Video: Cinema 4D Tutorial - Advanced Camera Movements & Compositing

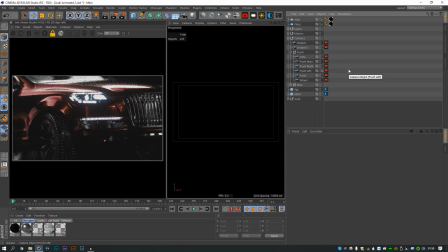(4:06)
And then we have the front left, that's the 300 I think, yeah, so that's really far away. Again, I have went a bit crazy with the aperture.
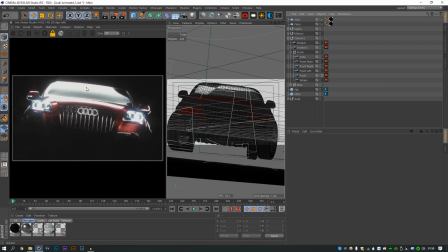(4:16)
And then we've got the front, which I actually like because it's dipping below the floor, so we're getting a nice kind of cut off here.
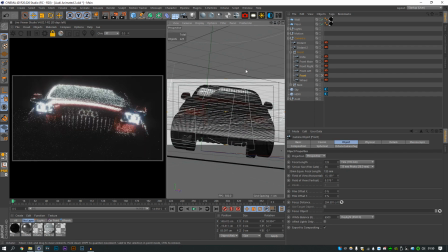(4:23)
And we're being forced to look at there. I always try to imagine what these are going to look like with all the black bars as well, because I think black bars make everything look better, but I know I do quite deep black bars that come down here,
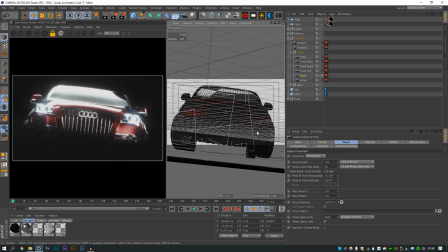(4:36)
and I always try to compensate for that. There's been a lot of times I've considered putting black tape over the picture view here, and if you don't work with your picture viewer locked, please do it, because you're not really going to be able to gauge how it's going to look without that.
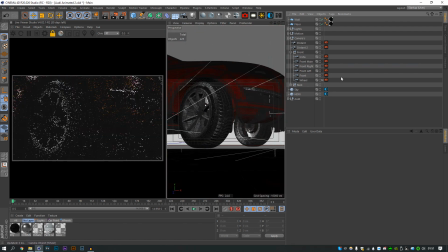(4:52)
And then we have a shot of the front wheel here, which I like as well. Now onto my 2 favourite shots of the entire thing. I was going to go over something then, but I'll wait until we switch camera angles to do it. So we have this distance shot here, sorry, this one.
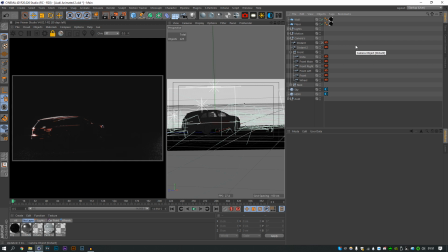(5:12)
And one thing I want to talk about is it's very easy, especially if you're new to setting up cameras. Now, by the way, just because I'm using Octane here doesn't mean you need Octane. You can do whatever you want, whether it's default Cinema 4D or Redshift, anything. None of it matters here. This is about looking through the lens.
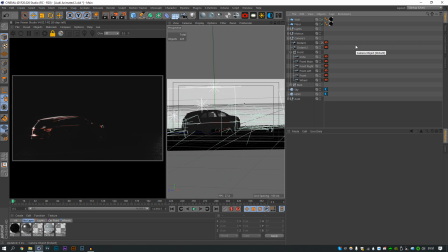(5:32)
And one thing that's very easy to do is to center your subject matter all the time. And I feel like that's a pretty unhealthy habit. Offsetting your subject matter is a very, very powerful thing to do, especially when you add this amount of negative area.
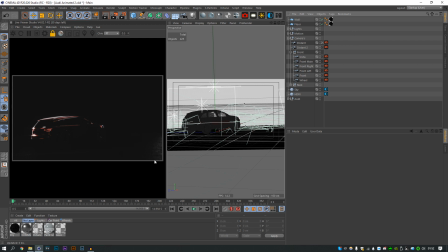(5:48)
I've got a slight light source here, lifting up some of the floor, and then the same here as well.
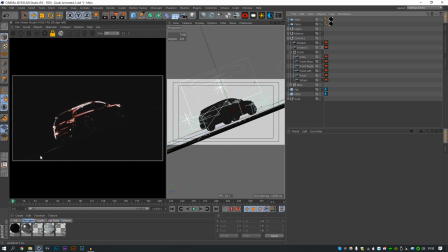(5:55)
Now you can see the floor actually ends here, and I like that. I don't want the floor coming all the way out here, because then if I do that,
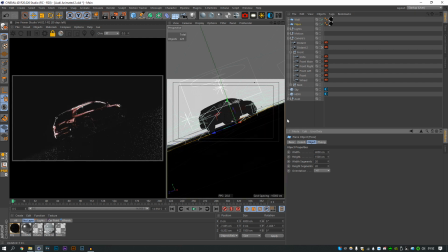(6:03)
your focus immediately goes onto the floor more, and the car immediately doesn't feel like it's holding that space that it just was.
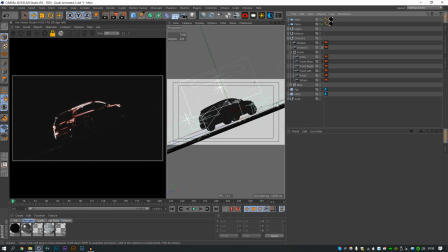(6:11)
And I don't like that, which is why I like just kind of this sleek line. And if you couldn't see this viewer here, you wouldn't know that that's the floor ending. Now, my goal here is to actually spin the HDRI around the car or the lights.
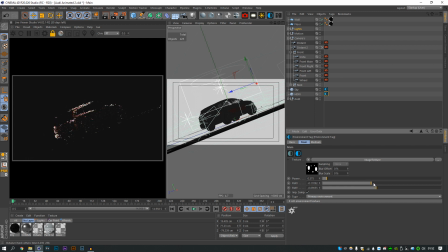(6:27)
So if I was to spin the HDRI, I'd grab the X and I'd start moving it like this. And I do it very slowly. And you kind of see that in some car visionaries and adverts. And with this angle, is to do the same thing.
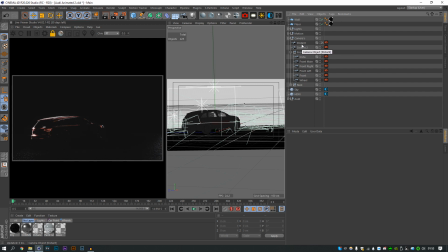(6:41)
A very, very slow movement in the camera. Very slow. I think knowing when to push your camera through Z space and through X is very useful as well. You want to know when you're going to be approaching the subject and when you're going to be coming away from it. Now what I'm going to do is start setting up some of the cameras, because I've been talking a lot.
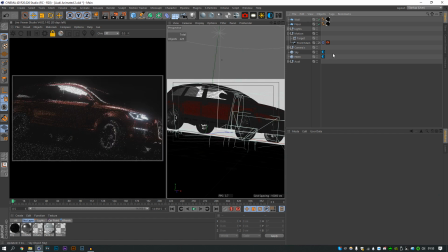(7:01)
So the first camera I've set up is this. Now my main go-to technique is a circle. You would use a line to spline tag, you stick the camera to it, then you use a target, and you spin the camera on that. If you want to get further away, you increase the radius of the circle. That's how I've been doing most of my camera movements for a long time.
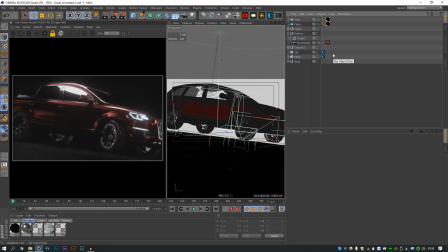(7:21)
If you do that properly, you can actually get away without even going near the curve editor. I still do that now, but if you set your keyframes right with that, you can do some really cool. So this camera angle was an adjustment on the front one.
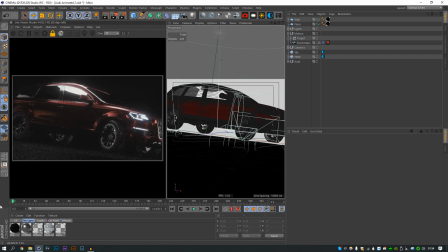(7:33)
Now, because this would be a body shot and not the starting shot or anything near it, the camera keyframes are linear. So it starts at the same speed, goes through the same speed.
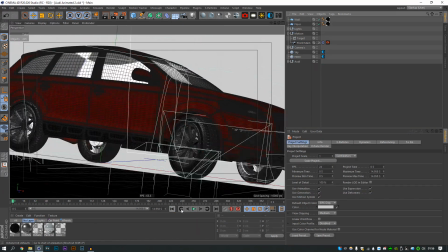(7:45)
Okay, so I just closed the viewer so you can see it a bit more cleanly. You can see how linear that is.
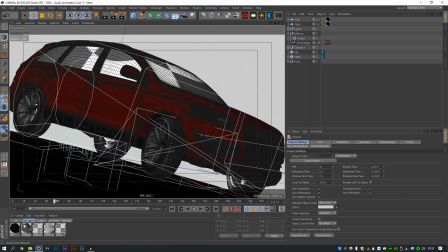(7:51)
I also have a bit of rotation on the camera, so you can see it's kind of spinning there. Now, after I animated this, I kind of realized I would want another shot of this angle,
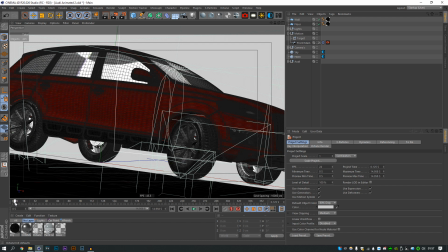(8:00)
kind of panning away in a final reveal of the car.
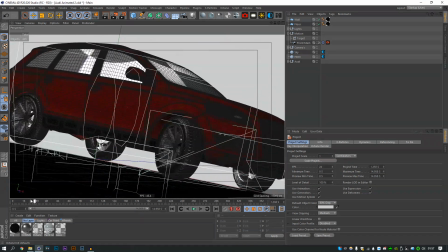(8:06)
So I kind of ended up not so happy with this. So what I'll do is I will delete this.
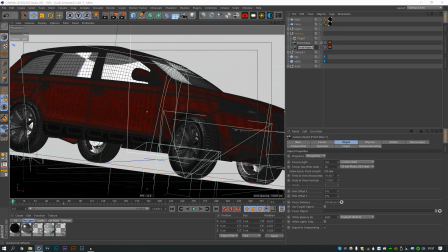(8:13)
Well, I'll duplicate it.